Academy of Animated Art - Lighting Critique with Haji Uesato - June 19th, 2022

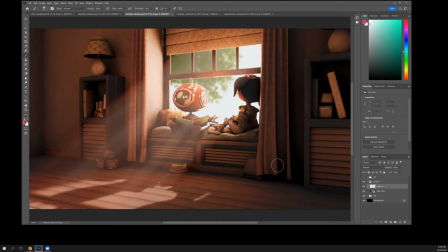So the first thing I noticed looking at the scene, the shot, is that I found it, I didn't really understand what was going on,
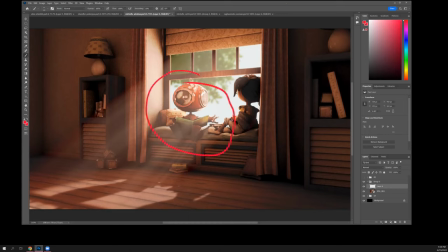because it's very hard to read this guy and by all rights he should be the focus of this right i mean he's kind of the star of this scene um whatever he's doing i don't know if he's reading to her or you know they're interacting but by placement and everything else um
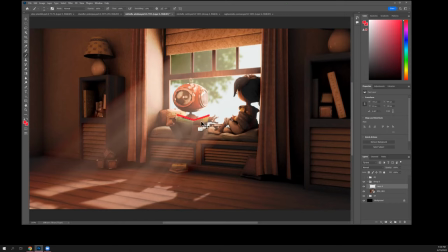you know the fact that he has an open book it it seems pretty clear that he's he should be the central focus but you know all of this volumetrics is is it's kind of really washing them out now
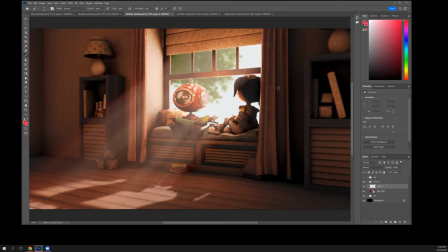you still want it because it's important so I think what you need to do is cheat cheat it a little bit so there's a little bit less of it on him and you can you know read him a little clearer or you
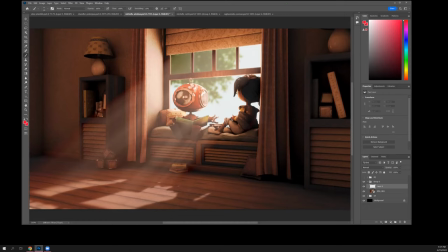could you know just saturate him and maybe contrast him up a little bit within the the god ray you know there's a bunch of things you can do, but regardless of how you choose to do it, I think that's the most important thing. So that's first. And kind of similarly,
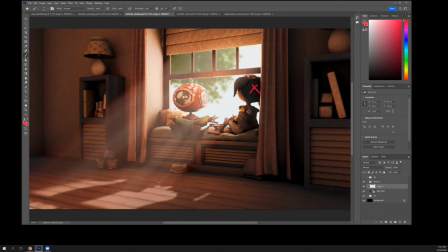she's actually the darkest thing in frame, which doesn't quite seem right either. I mean, I think you were definitely, your instincts were right to get some more bounce into her and lighten her up. If she was even darker than this before,
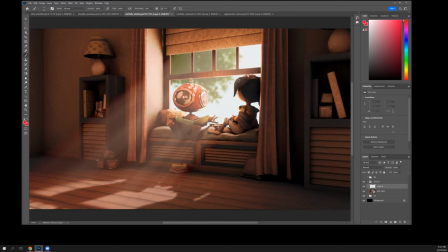her that that's pretty bad um i think she needs to go lighter most really these two need to balance out a little bit more so they're they're closer in in value and hue and everything else with with this guy still being dominant the other thing
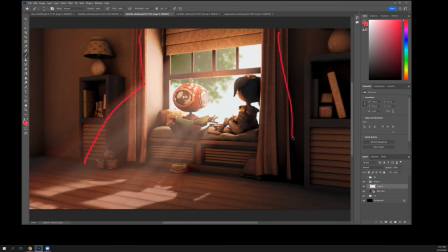is all right so you do have a central zone that reads pretty well right because of the volumetrics and and the brightness um but even still like these areas they they feel a little too bright to me i mean they're drawing my eye
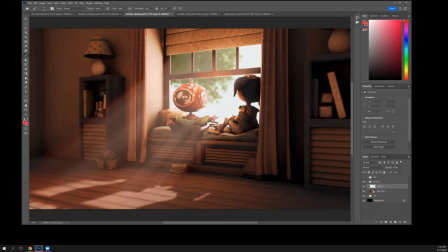yeah because they're they're they're quite detailed and there's a lot of contrast like these darks are really dark you know and then you know the the specs are fairly well i'm not gonna say they're bright but there definitely are bright areas there. So, I mean, overall,
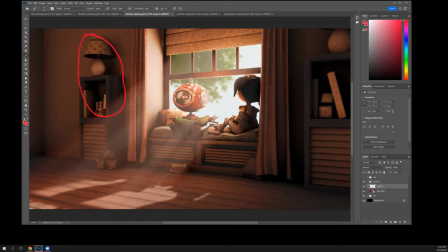A, there's a lot of contrast in here that's drawing your eye due to the detail. And overall, it's probably just too bright compared to this still.
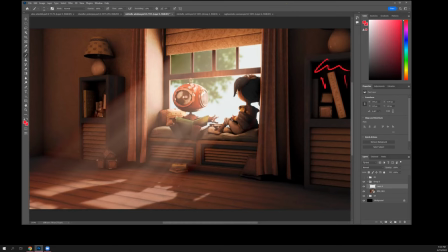It's tricky because you don't want these areas, which are already pretty dark, going even darker. But what you want is to reduce the contrast in here and have it one way or the other, whether it's a matter of value or hue,
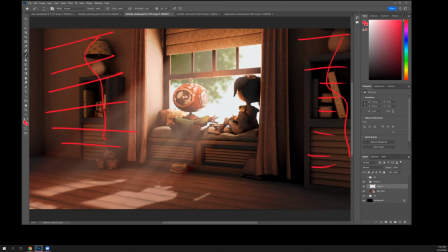have these areas sort of sink back some so that this is the most important part in frame. Within that, this is. Right? So hierarchy-wise, on
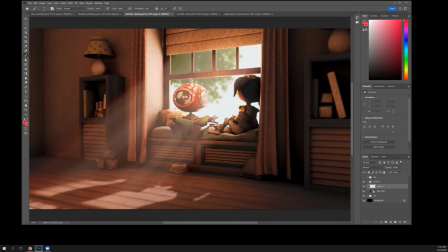a broad compositional level, you want to see this first. Then within that, you want to see these guys together, maybe more like these guys. And then within that, you want to see him more.